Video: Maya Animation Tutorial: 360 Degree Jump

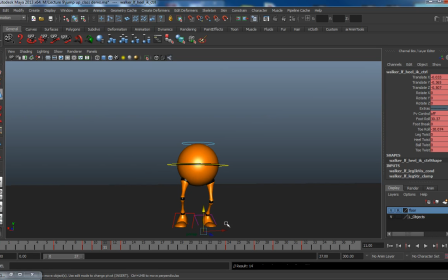But this compression here, which you can consider both a squash and stretch and an anticipation, the bigger your anticipation is, the bigger your movement can be. And so anticipation can really help sell weight. It can really help sell forces, momentum when you jump.
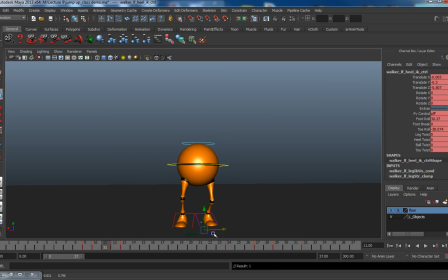A good anticipation, a proper anticipation will help sell that. Your timing and spacing and arcs will help sell weight. particularly the timing and spacing.
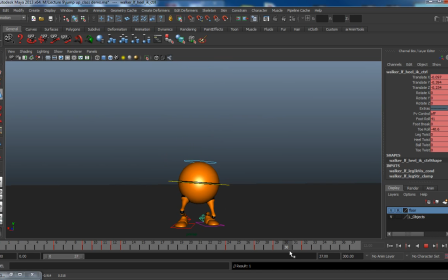You know, when the ball goes up and he's got hang time in the air, you know, you see what you see in real life. You see the competing forces of his momentum, his thrust upward, fighting and eventually losing to gravity.
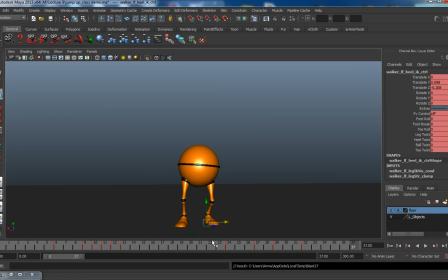I mean, that's familiar to you from you know, the day you were born.
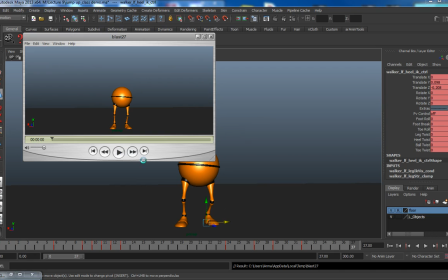That's what you see in reality. So that helps sell weight. And acceleration downwards, you know, that helps sell weight. I mean, that's the timing and spacing, you know, acceleration upwards and downwards, and the hang time in the middle, and then overlap.
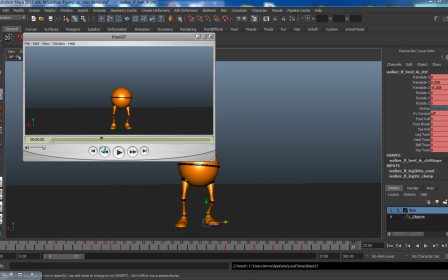You know, when it comes down, like a good, nice hard drop on those knees, and then coming up and exceeding the point where he eventually settles. You know, you get like kind of a double bounce here in the overlap, and that also helps to sell the weight.
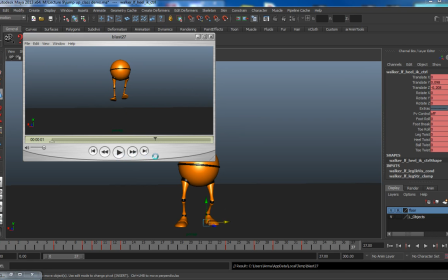So all these things together, you know, for physical animation, you need several things. You need good, solid posing with balance.
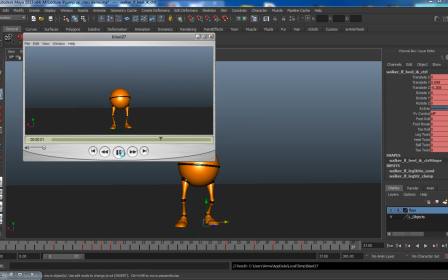You know, you cannot ignore the way the body moves, like the hips especially. You need to know that one part of the body affects every other part of the body. And then you need solid principles. You need, you know, timing, spacing, arcs,
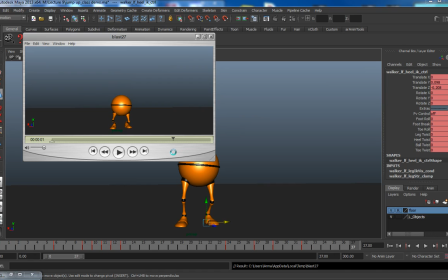anticipation, squash and stretch, and then the various forms of overlap. You need successive breaking of joints. You need drag. You need to break up your action so that not everything happens at once.
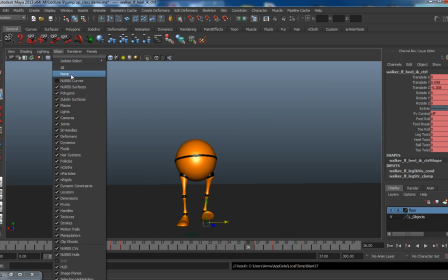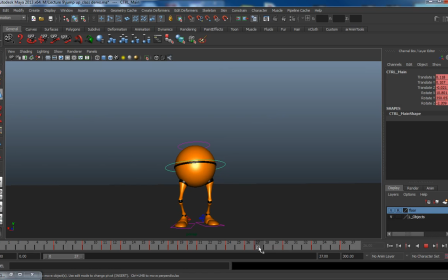And of course, if you got things like clothing and such, you know, you need to deal with those as a separate pass. But all these things, you know, they're the things that help make physical animation feel physical, to make things look like they weigh something.
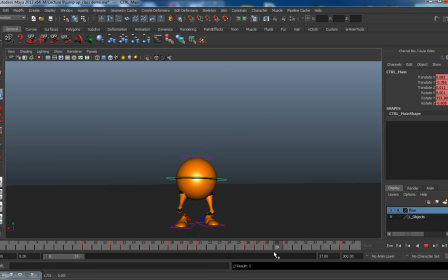And all this is necessary before you start getting into the performance aspects of it.
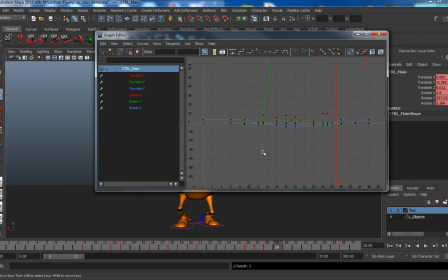You have to solve the physical aspects of a performance first. You have to, in other words, you have to understand the body mechanics and how to make things,
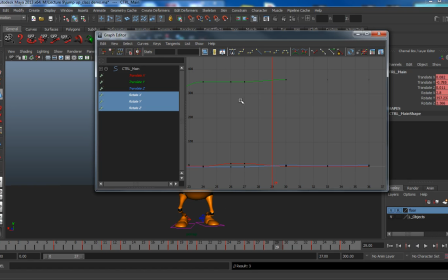you know, obey physical laws. Even though those physical laws can be bent in animation, they still have to be there. But if you don't have that right, then you're not going to be able to sell your performance. So you have to get the body mechanics correct first. You have to get your forces correct first.
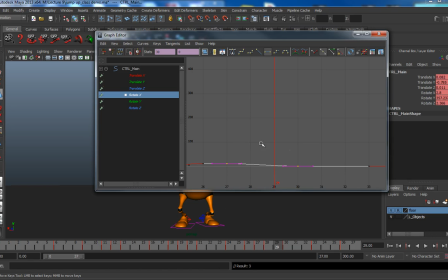Once that happens, then you kind of draw people into the animation because it feels real.
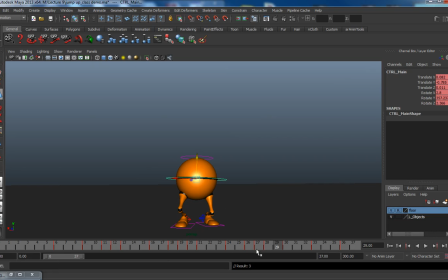And then they can start to believe the performance, the emotional performance in the actors. Now, throughout this session, you know, you've just been working on the basic principles.
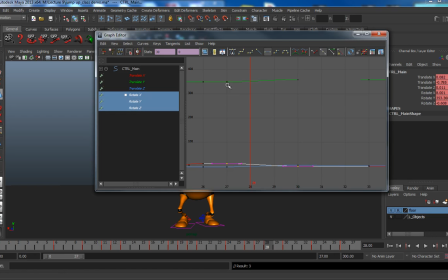And really, that's, you know, you will learn additional things in following classes, but you will spend a lot of your time perfecting what you've learned as far as the principles go.